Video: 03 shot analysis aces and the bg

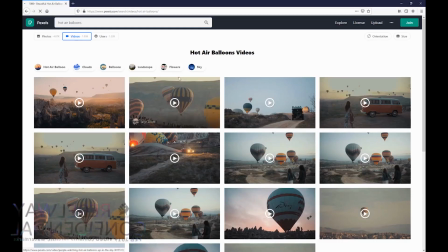(8:16)
And so I went ahead and searched for hot air balloons, and I was trying to find a nice overcast clip.
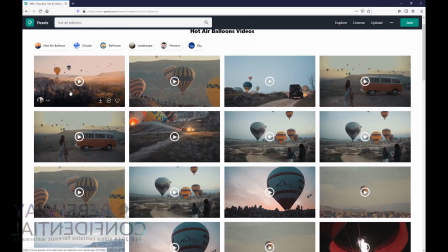(8:25)
This one I thought looked a little too side lighty. This one, again, you can see I thought it looked really cool,
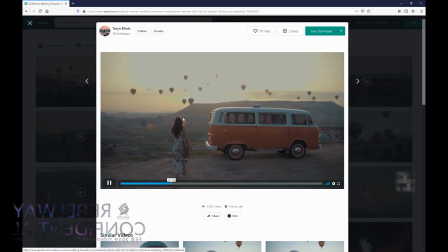(8:34)
but not only is our background moving, but there's a harsh backlight here, so the lighting wouldn't quite make sense.
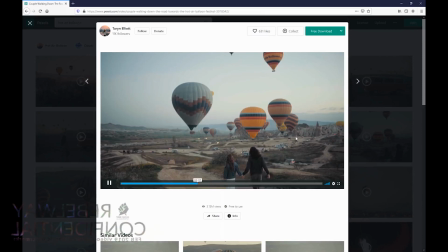(8:40)
You can really find any background that you like. It can be an image. Just make sure that it's overcast and the lighting generally matches. I ended up selecting this one because I felt like the lighting was pretty comparable to what we had in the plate.
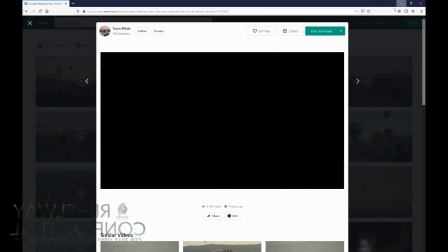(8:53)
It's wrapping around them a little more than our actor here, but I think that's something we can adjust,
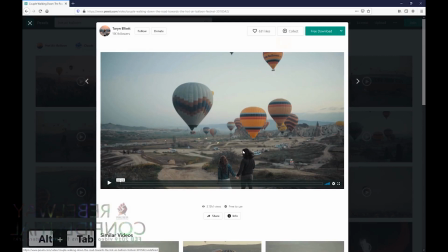(8:59)
and the general tone feels like something we could make work. So I just went ahead and downloaded this.
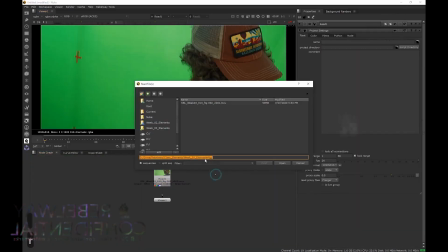(9:10)
Then once we have that downloaded, I'm going to go ahead and bring it in.
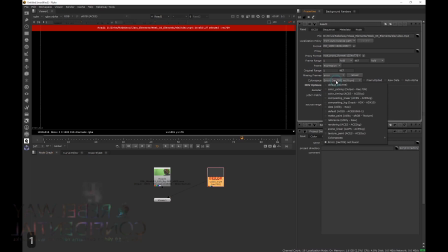(9:19)
And I'm going to change this to matte paint.
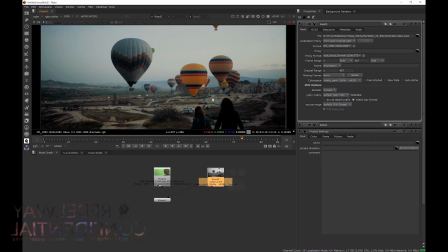(9:24)
Utility sRGB texture. Let's go ahead and analyze our second element.
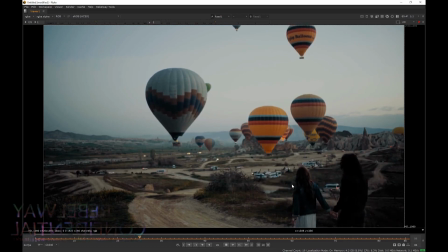(9:30)
I know this is much longer than our project's 86 frames, so another thing we can do with our viewer here is we can change the frame count that it's displaying to input, and now it's going to display the full
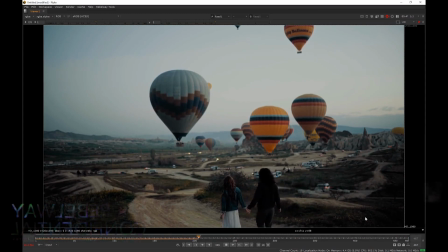(9:45)
467 frames. So let's go ahead and take a look at what we have here. And the first thing you'll notice is that this is in slow motion, so we're definitely going to have to speed it up.
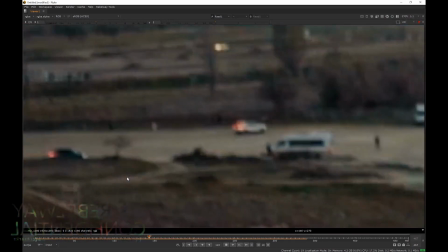(10:00)
It also looks like this is pretty noisy. That's what you can expect from an MP4 file type, so we're definitely going to have to clean that up. It looks like there's not too much shakiness going on, so I'm not sure we'll have to stabilize this when we put it in the background.
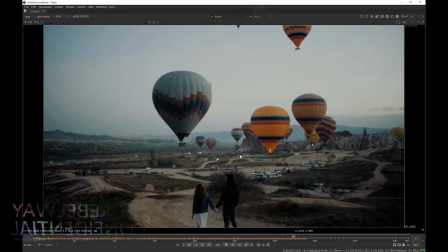(10:16)
But I think this will be a good candidate for our green screen shot. I think this flame will look really good when it's ignited right there, so we should definitely try to get that in the back end of our clip.
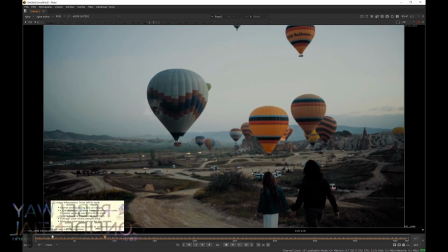(10:27)
And I think this will end up working really nicely. So we can go ahead and change this back to global.
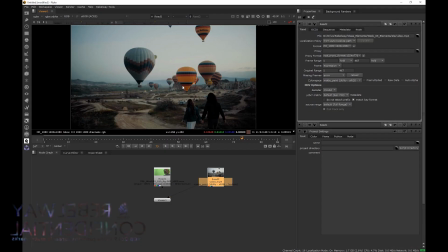(10:34)
And go back. Great, now we have all of our elements in and our project is nice and set up. So we're going to stop here, and in the next video, we're going to take a look at getting a quick version 1 slap comp ready.
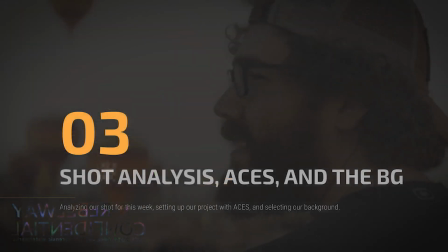(10:46)
Thank you very much for listening, and we'll catch you in the next one.